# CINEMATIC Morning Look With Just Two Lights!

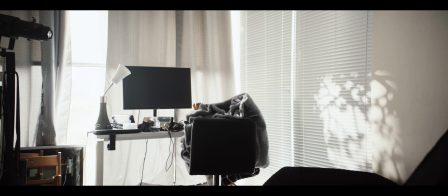[8:13]
And it also comes with a bunch of these other shapes.
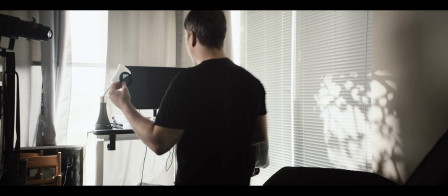[8:18]
So you have one of the ones we did as well, if I just take this out.
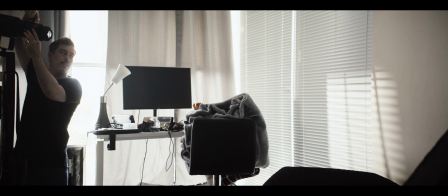[8:22]
So now, if I have this, I can put a Venetian blind in. So you see, like, I have Venetian blinds, or that style. I can put these in. And so if I, you know, had like wanted to motivate it,
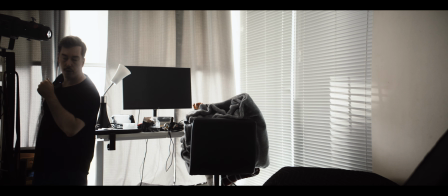[8:36]
because this is just like a pull down blind because of the laws where I am.
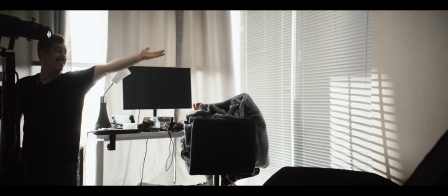[8:41]
You can't put these in anymore. But if you have an apartment that has this, but you want to control that light, you can do that, right? So you could have a character that stood in front of the light,
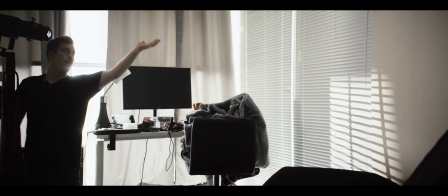[8:51]
casting that Venetian blind look onto their face, and it's motivated by context because the apartment has these kind of lights.
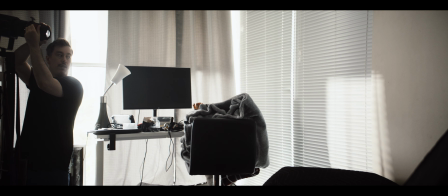[8:59]
And if you want it to be sharp, you can. If you want it to be out of focus, you can. You can do a lot with
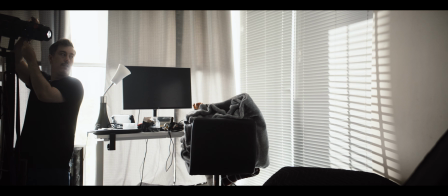[9:05]
it. And then, yeah, you can really kind of open it up to the heights and then cut it.
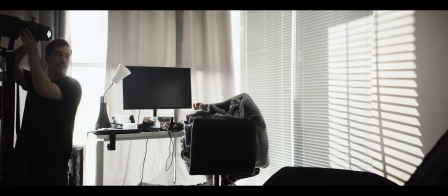[9:10]
And you have like, yeah, it just looks really nice. And it adds a lot of texture to your image. I also got these Rode Wireless Pro mics, which aside from being wireless mics, have recorders built into them. So I'm recording it straight to this. That's why it's been clipped here. I did it for the beginning. This is the first time I've truly got to test them. I did it on another shot, on a short. We just put it into a boom mic and they never really used it. So hopefully this sounds good and it's not clipping. It's 32-bit float, which means that you can get really, really loud, really, really quiet. And you can bring it down without clipping the audio, and you can bring it up without it getting really noisy like you would get in others, and the noise floor is really good. So hopefully this sounds good. If that is the case, then I'm gonna see if I can just keep using these and not worry about setting up a big boom or shotgun mic or anything, because yeah, I might use lavs for it. They come with lavs too. They come with a charging case. It's a pretty nice setup for the price. Comes with 2 of these, the receiver, 2 lavs, and yeah, internal recording.
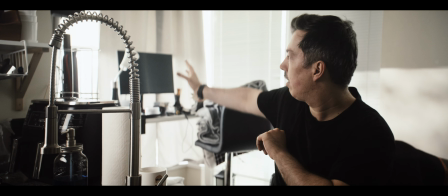[10:13]
So not bad. And then yeah, this light is supposed to be motivated, and this is what wraps around here.
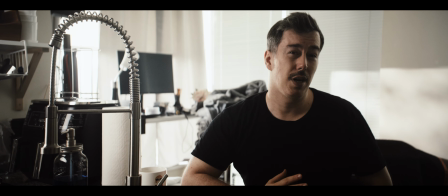[10:19]
And then what I've done, which I don't think it's doing too much just because of its size, but I have a
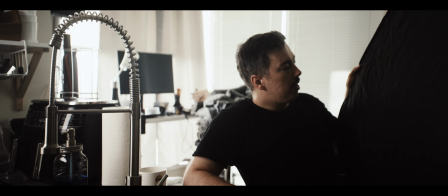[10:25]
reflector dish, so one of those 5-in-1 reflector dishes right here, and I just have the black side here so that it is creating a little bit of negative fill.
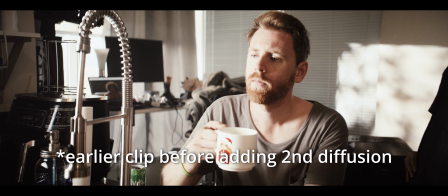[10:32]
I know that it does do something because I tested it with shade as well,
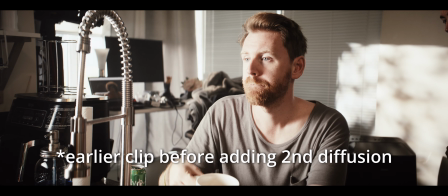[10:36]
and I think it did help a little bit just to give it a little bit of shape, but it's not going to completely cut out a giant space that's balancing some light,
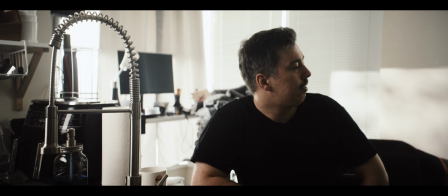[10:43]
right? So that's the kind of setup that I have for this.
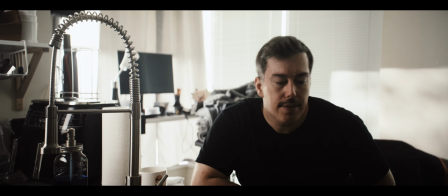[10:48]
And I think it looks pretty good.
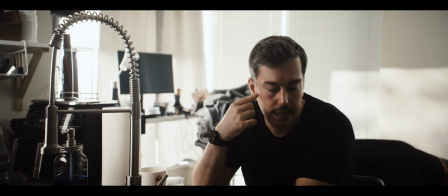[10:50]
I think it looks, you know, the temperature is a little bit cooler here versus what I had with shade, but you can always dial it in post.
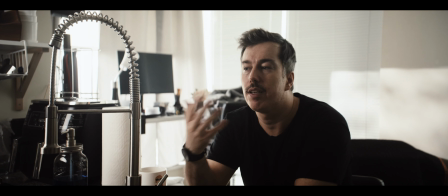[10:57]
I obviously want to get it as close as I can in camera, so there's less work done in post. I'm just gonna smack my watch on
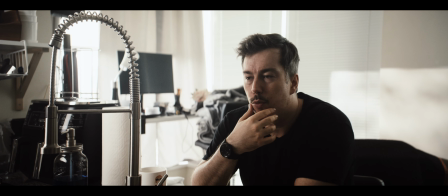[11:04]
the thing here, because you just want to have control of that, and the more you have to tweak in post, it's just kind of like you don't know,
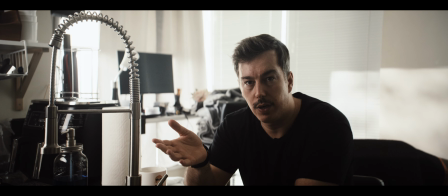[11:13]
because if you're not the one that's going to be color grading it as well, you're handing off to someone else. They don't necessarily know the intention of what you're going for.
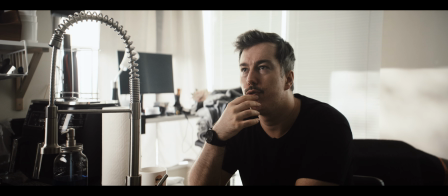[11:18]
Maybe there's some context clues, and maybe you can relay that information. But if you can make it really obvious and give the look of what you're going for in camera,
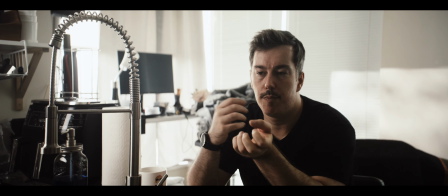[11:26]
that makes their life a little bit easier, and it makes the final result look closer to what you're going for.
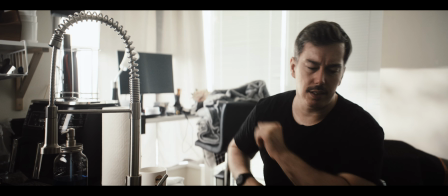[11:31]
So I think this looks pretty good.
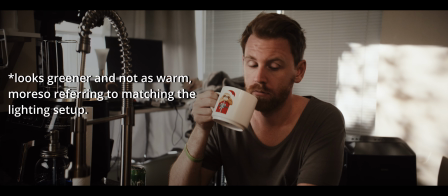[11:33]
I think recreating this was relatively straightforward, relatively easy in the sense of how to set it up.
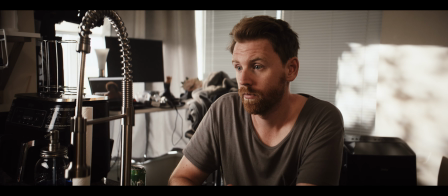[11:41]
It's just 2 lights and a reflector dish using the black side so that I'm getting a little bit of contrast and negative fill.
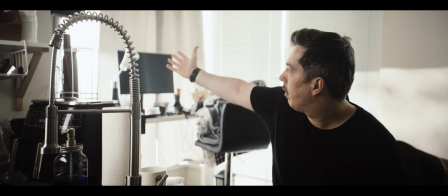[11:50]
That's kind of it, using the spotlight mount and getting the cupolas.
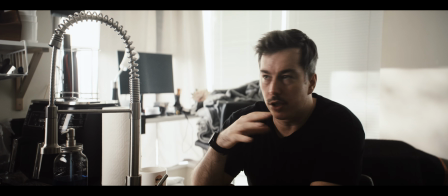[11:53]
Again, like I said, you can do this look without having these attachments and these lights.
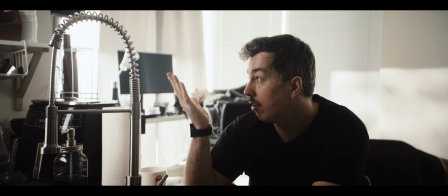[11:59]
You could absolutely do this look without the Amaran F22C.
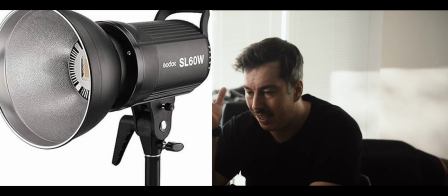[12:04]
You could use a Godox, is it the SL60DB?
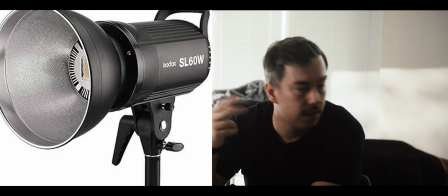[12:08]
I have those lights. I have 2 of them. They were the first lights that I ever used.